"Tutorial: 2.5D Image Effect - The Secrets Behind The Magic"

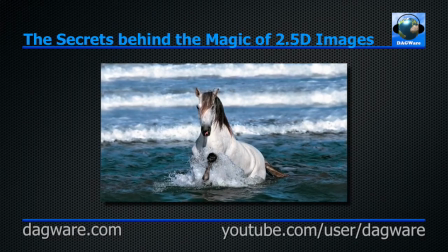0:03 Hi, this is Dan Thomas from Dagger.com. This tutorial will delve into the secrets behind the magic of creating great 2.5D image animations.
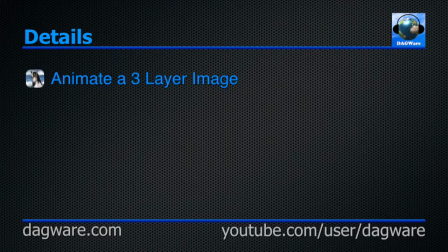0:16 During this tutorial, we will be animating a 3-layer image, and I'll show you the 3 secrets behind the magic, ooh, and much more. This tutorial is toolset agnostic, which means the lessons presented here are not specific to any particular software application.
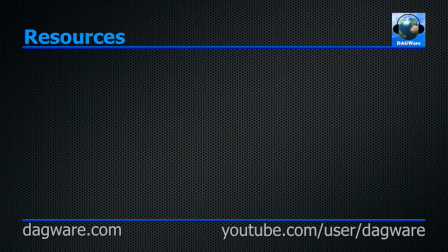0:36 Just a quick note about available resources, then we'll get to it. On my YouTube channel and website, I have a tutorial on the basics of doing 2.5D animation. If you're new to this topic, you might want to view that tutorial first. I have a tutorial on using Apple Motion 5 to create the animation we use in this tutorial.
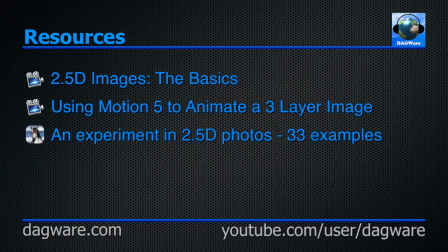0:54 I also have a music video with 33 examples of 2.5D images, including the examples shown in this tutorial. Lastly, be sure to check my YouTube channel or website for new tutorials or other videos as they become available. Whew. Glad that's over with. I'll bet you are too. Let's get on with the show.
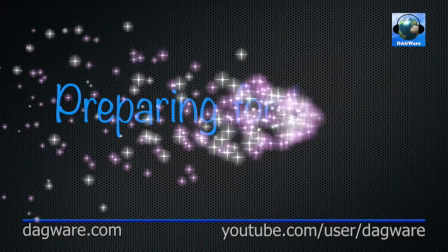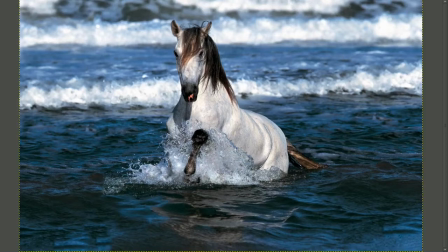1:22 Here's the original image we're starting with. One of the first things you should do with an image is figure out what type of animation the image will support. Images with distinctly separate foreground and background layers are good for side-to-side movement, like this one.
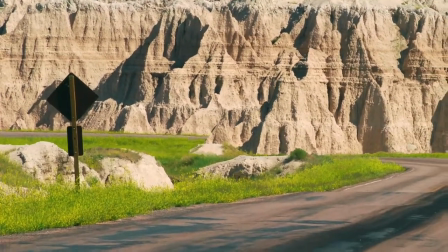1:40 They're not limited to just side-to-side, of course. I'll go into more detail on the subject of choosing layers a little later in this tutorial.
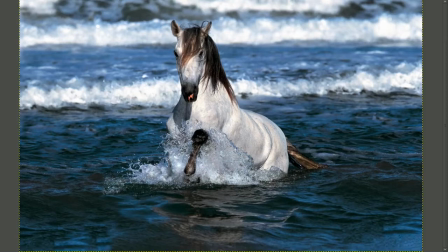1:48 Images like ours, however, with no distinctly separate layers, really only work well with a zoom in or zoom out type of animation. Knowing that, let's take a closer look at this image. Notice how close the horse is in this picture.
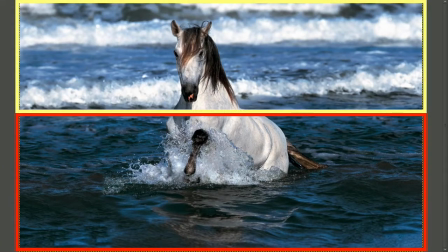2:02 There's too much foreground and not enough background for a good zoom in type of animation, so let's expand the image.
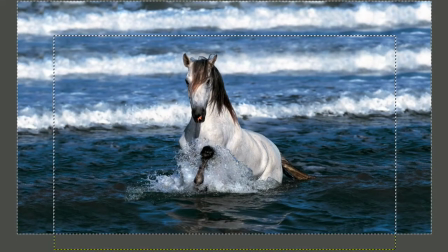2:09 Here's the expanded image. I added another row of waves at the top by cloning portions of the second wave. I expanded the image horizontally and filled in the space with some more cloning. I also cut off some of the bottom because it isn't really needed. This gives us more room at the top of the image, which allows us to do a longer zoom in.
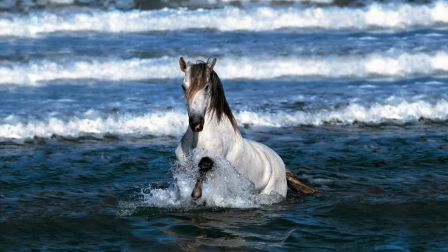2:28 Now that we have our starting image, let's design our animation.
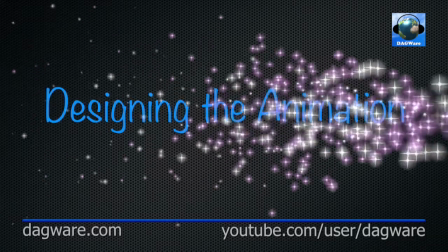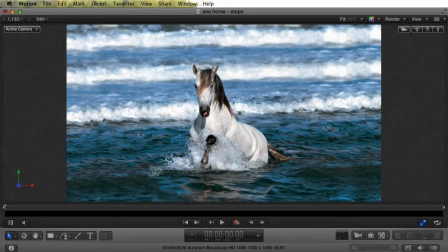2:37 This is Apple Motion 5 with some of the panels hidden. It doesn't matter whether or not you use Motion, the point is to illustrate the techniques, not the software. But if you're interested, I have another tutorial that shows how I created this animation in Motion, so be sure to check it out.
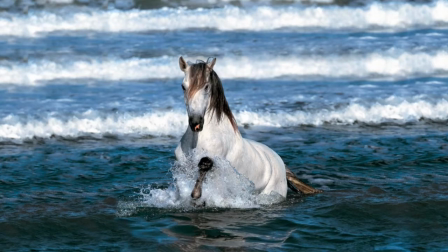2:54 We're currently viewing this image from the camera's perspective. Let's change to viewing it from the side so we can see how the camera moves.
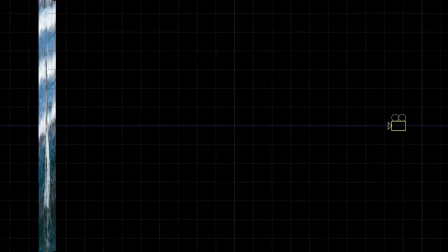3:02 I won't go into much detail here, I just want to show the camera move. You can see that the camera moves closer to the image, and it moves down while staying pointed at the center of the image. One more time.
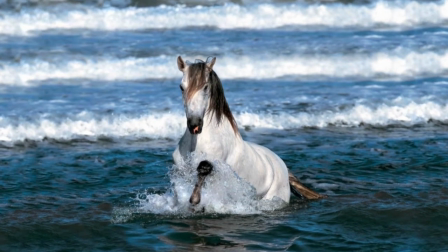3:20 Here's what this looks like with our 1-layer image. Not very impressive, is it?
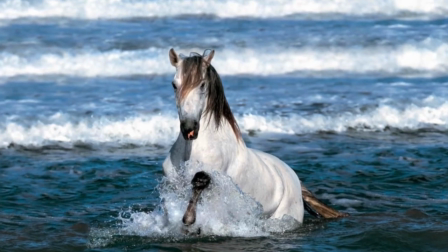3:27 It looks like a simple zoom in. So let's add some layers.
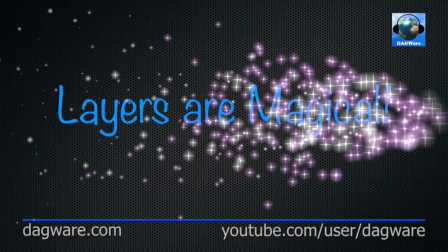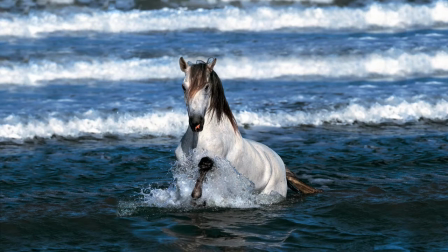3:37 First, we need to decide how many layers we need, or at least how many we think the image can provide. I think the best way to explain this is with examples. I have 3 examples.
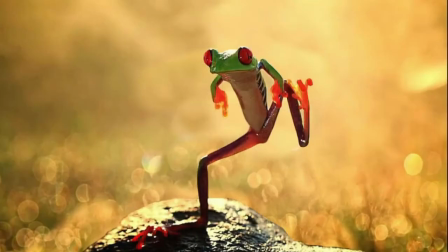3:48 Each of them teaches us something different about layers. This is not one of my favorite animations, but it's good for this example. It has 2 very obvious layers, a foreground and a background. They're completely separate and don't touch each other at all.
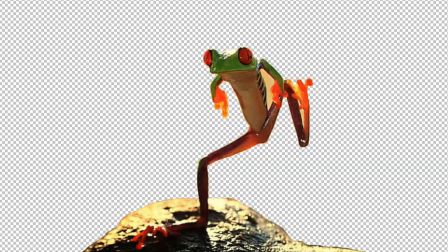4:02 A no-brainer. Just cut out the frog and fill in the background.
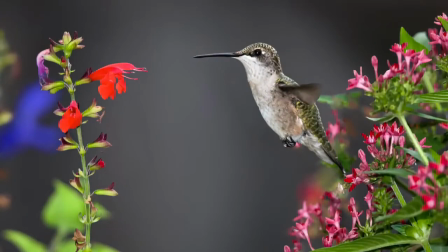4:11 This one is a little less obvious.